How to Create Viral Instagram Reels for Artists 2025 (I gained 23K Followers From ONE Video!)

Last month I gained over 13,000 new Instagram followers in just the span of a couple weeks after a few of my painting reels went viral. In this video I just wanted to share some of my tips and tricks for creating eye-catching reels specifically for artists. We'll talk about some of the technical stuff like filming and editing but also how to create reels that feel authentic to you, your artwork, and your brand and not just getting caught up in creating trendy content in the hopes of going viral. I'll be breaking down some of my most viral reels including this one from last year that got 1.5
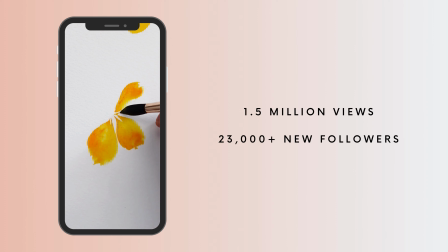million views and brought in over 23,000 new followers just from this one single video. Let me start by saying I fully understand the social media algorithms are tricky and unpredictable and frustrating and while there's not one secret to going viral, there are a few things that I've implemented into my painting process reels that have definitely increased overall views, even if not all of them are going viral. And just one more thing before we get into it. I know you already know this, but just a reminder to you and also to myself, more followers on social media does not equal happiness. It does not equal business success. So it's definitely not something to get too caught up in, but it can be a great tool for marketing your art business, and more importantly, connecting with other fellow creators.
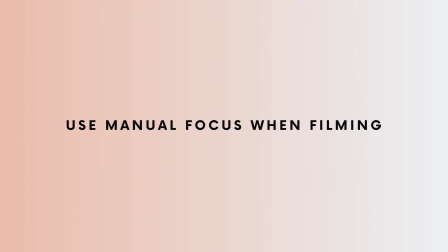Here are my top 10 tips. Number one, use manual focus when you're doing painting process videos or drawing process videos. This makes a huge difference in the quality of your videos, and it took me a couple years before I started doing it.
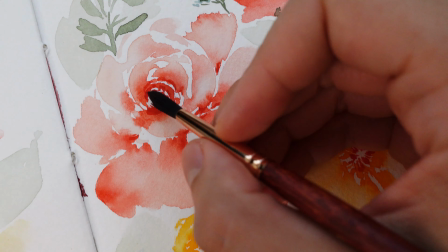And here's what I mean by that. When you film yourself painting, if you use automatic focus,
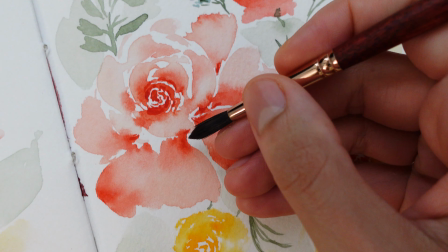the camera is going to switch between focusing on the painting and focusing on your hand when your hand is in the middle of the screen.
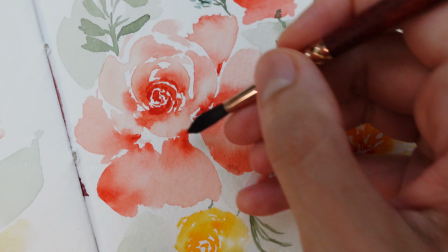See what I mean? The painting is switching between being clear and fuzzy because the camera doesn't know if it should focus on the art or your hand. A lot of my first YouTube videos and even my first few Skillshare classes used automatic focus and now I cringe when I look back on them.
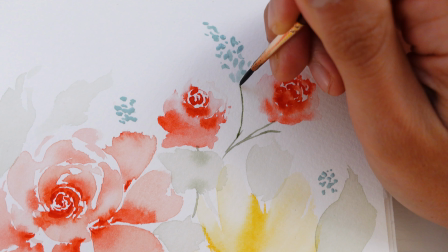Now I always use manual focus when I film so no matter where my hand is or what I'm doing on the paper,
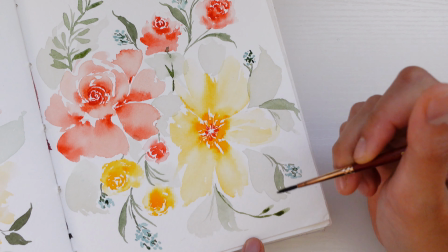the camera will always be clear and focused on the actual painting, which is what the viewer wants to see.
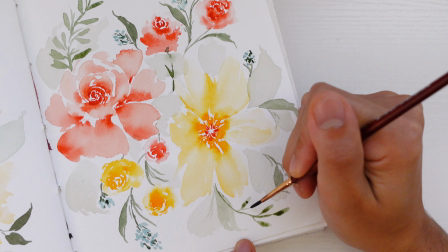It's a much better experience for your audience, and it helps your video look a lot more professional. Number two, whatever you use to film with, whether it's a tripod or just some sort of clamp for your phone,
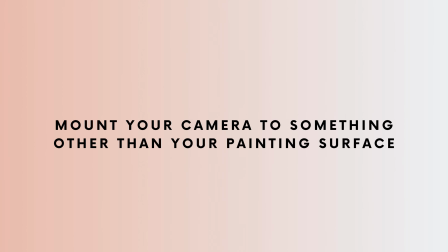make sure it's mounted to something other than your desk or your painting surface.
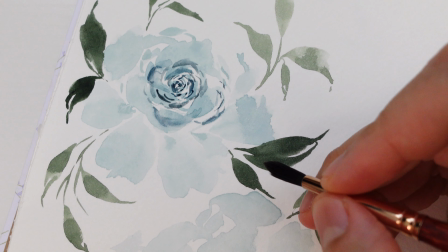So many painting videos end up being shaky because every time you move your arm or you rinse off your paintbrush, the camera is shaking or swaying with the movement. Even if it's just the slightest bit, it can be a little uncomfortable to watch, or sometimes it can even make you dizzy. And again, this is another one of those that I am totally guilty of doing in the past. I typically use the canvas mount when I film.
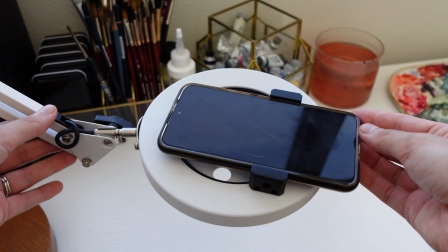It's typically meant for phones, but I just rest my Sony ZV-1 camera in the phone slot.
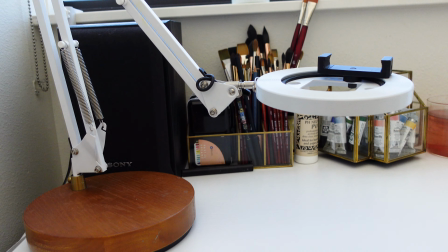I used to have it mounted to the base which rested on my desk, and that caused shakiness in my old videos.
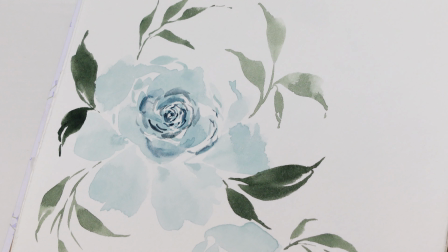Even though my desk is pretty solid, the constant moving of my arm caused movement in the camera.
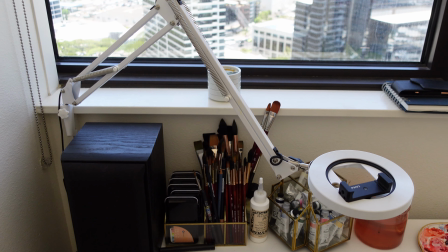Now I have it clamped to my windowsill above my desk, so even if my desk is moving like crazy,
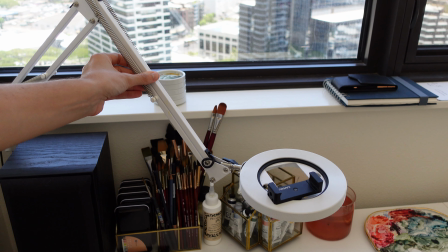the camera isn't moving at all, so my footage is still nice and still. And this will obviously depend on your specific painting setup, but try your best to find something else to put your phone or your camera on, whether it's a desk nearby or a dresser, or just putting your tripod on the floor instead of your desk, to help keep your camera nice and steady, which will then make your footage nice and steady.
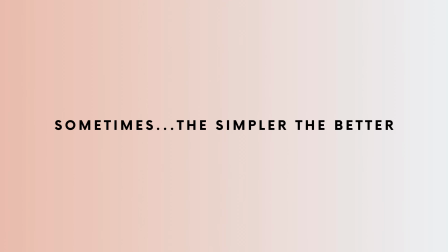Number three, sometimes the simpler, the better.